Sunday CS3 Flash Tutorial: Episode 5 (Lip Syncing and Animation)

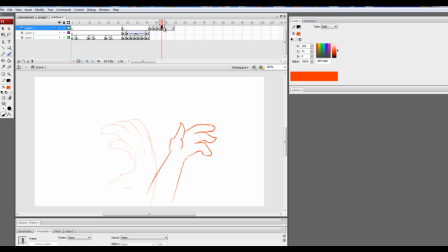[8:07]
Basically, when you're doing something really, really hard, like if somebody's punching or somebody's kicking or there's a long thrusted throw or there's any motion that is really violent or quick,
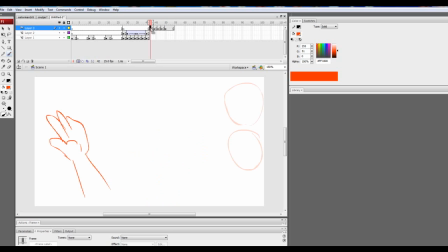[8:20]
you would need a bounce back effect. When you throw your hand out in real life, your hand doesn't automatically stop. It's not conjoined. You always have a bounce back effect. I mean, you can try it all you want.
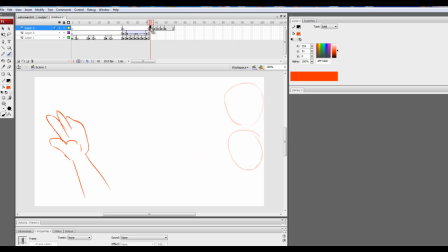[8:34]
You can't automatically stop your hand in a mid-throw completely still with no sort of jolt back movement. And that applies to animation too. When somebody throws their hand, there's always a jolt back movement. Alright, so now that I taught you guys how to ease and how to do bounce effects, now I'm going to teach you guys
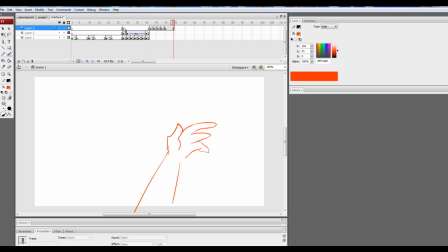[8:54]
how to animate in between, because you guys are probably wondering, wait, what the fuck? How did you get all that in between stuff? So I made two examples, and I mean, I already had these examples here. I'm just explaining what their purpose is now. There's always a start, there's always a middle, and there's always an end.
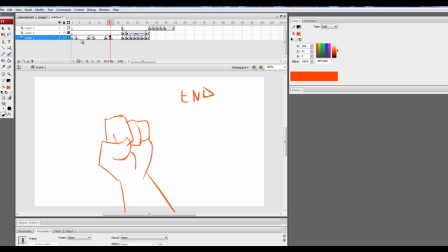[9:10]
When animating, before you even start an animation or a storyboard, you want to create, for every single movement, for every single motion, there is pictures in between. Like, there's always the main point. And that's basically all it is, really. See, there's a start, middle, and end.
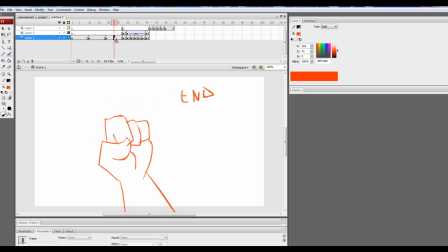[9:29]
This is obviously, you know, first glance, is a hand closing and creating a fist. Now that I have all this drawn out, Now that I have all this drawn out, I'm going to animate in between, which is normally what I do.
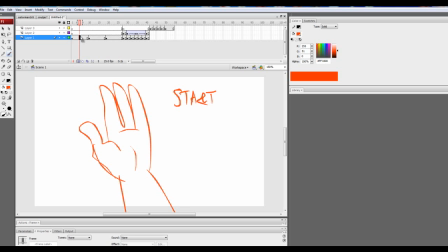[9:46]
I draw the pictures and then I animate in between. This is what most people do when they animate. They don't just fucking go along as they go and just, you know, freeball it. They actually have something. And, I mean, this won't be a final thing. This is basically like a skeleton, because this is pretty roughly done.
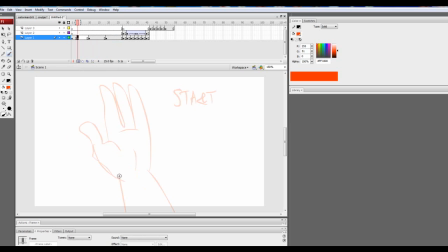[10:05]
So now I'm going to animate in between and show you guys what I mean. So, like I said, there's going to be I'm going to push a little movement back. So I'm going to do a slight ease back. I could even, like, sort of close the hand, the fingers.
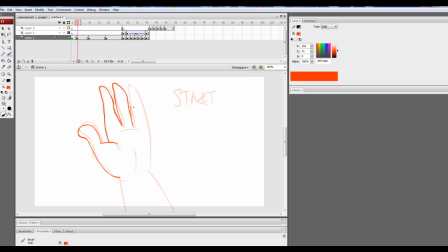[10:21]
It's not necessarily important. Again, it looks terrible, I know, but just trying to give an example out there. Alright, so I drew the example, and it is a hand closing.
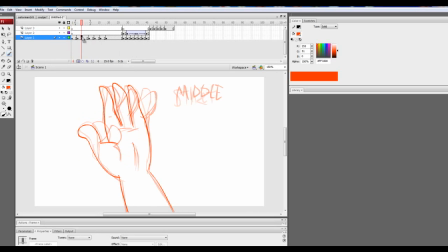[10:37]
There's a lot of frames in here, and there might even be too much, but this is just for an example of what I'm talking about. So I'm going to take away that. I'm going to slow it down. I'm going to make it a little quicker, so I'm going to remove some frames.
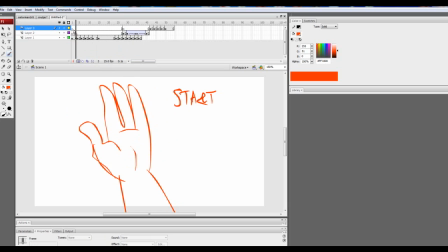Could even draw this hand back a little bit.
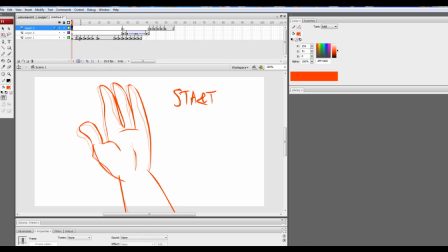Could honestly take this out. Just trying to get a more realistic look.
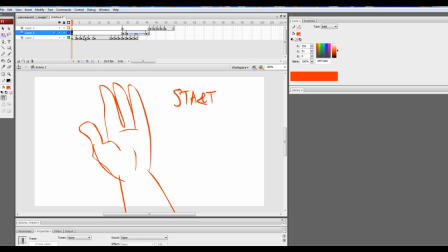[11:23]
Alright, so there we go. Now, all these things that I taught you guys just recently all applies to this one little animation. There's an ease, and there's a bounce effect. Because he's doing it kind of quickly, and if you close your hand really fast,
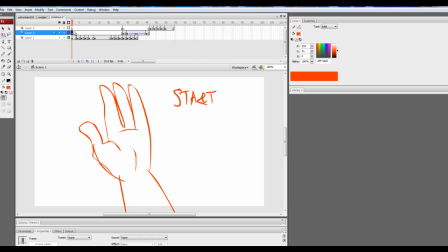[11:40]
like you can even look at this animation and probably perform it yourself, and you'll see that even when you do it, your hand always has a bounce back effect.
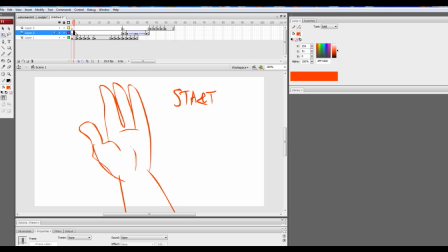[11:51]
It's as simple as that. That's all really animation comes down to. It didn't really need to be 30 minutes like I fucking forced myself to do, so there you go. Now I'm gonna teach you guys how to lip sync. And lip syncing is a little more difficult, and I'm gonna have to start a new slate, so one sec.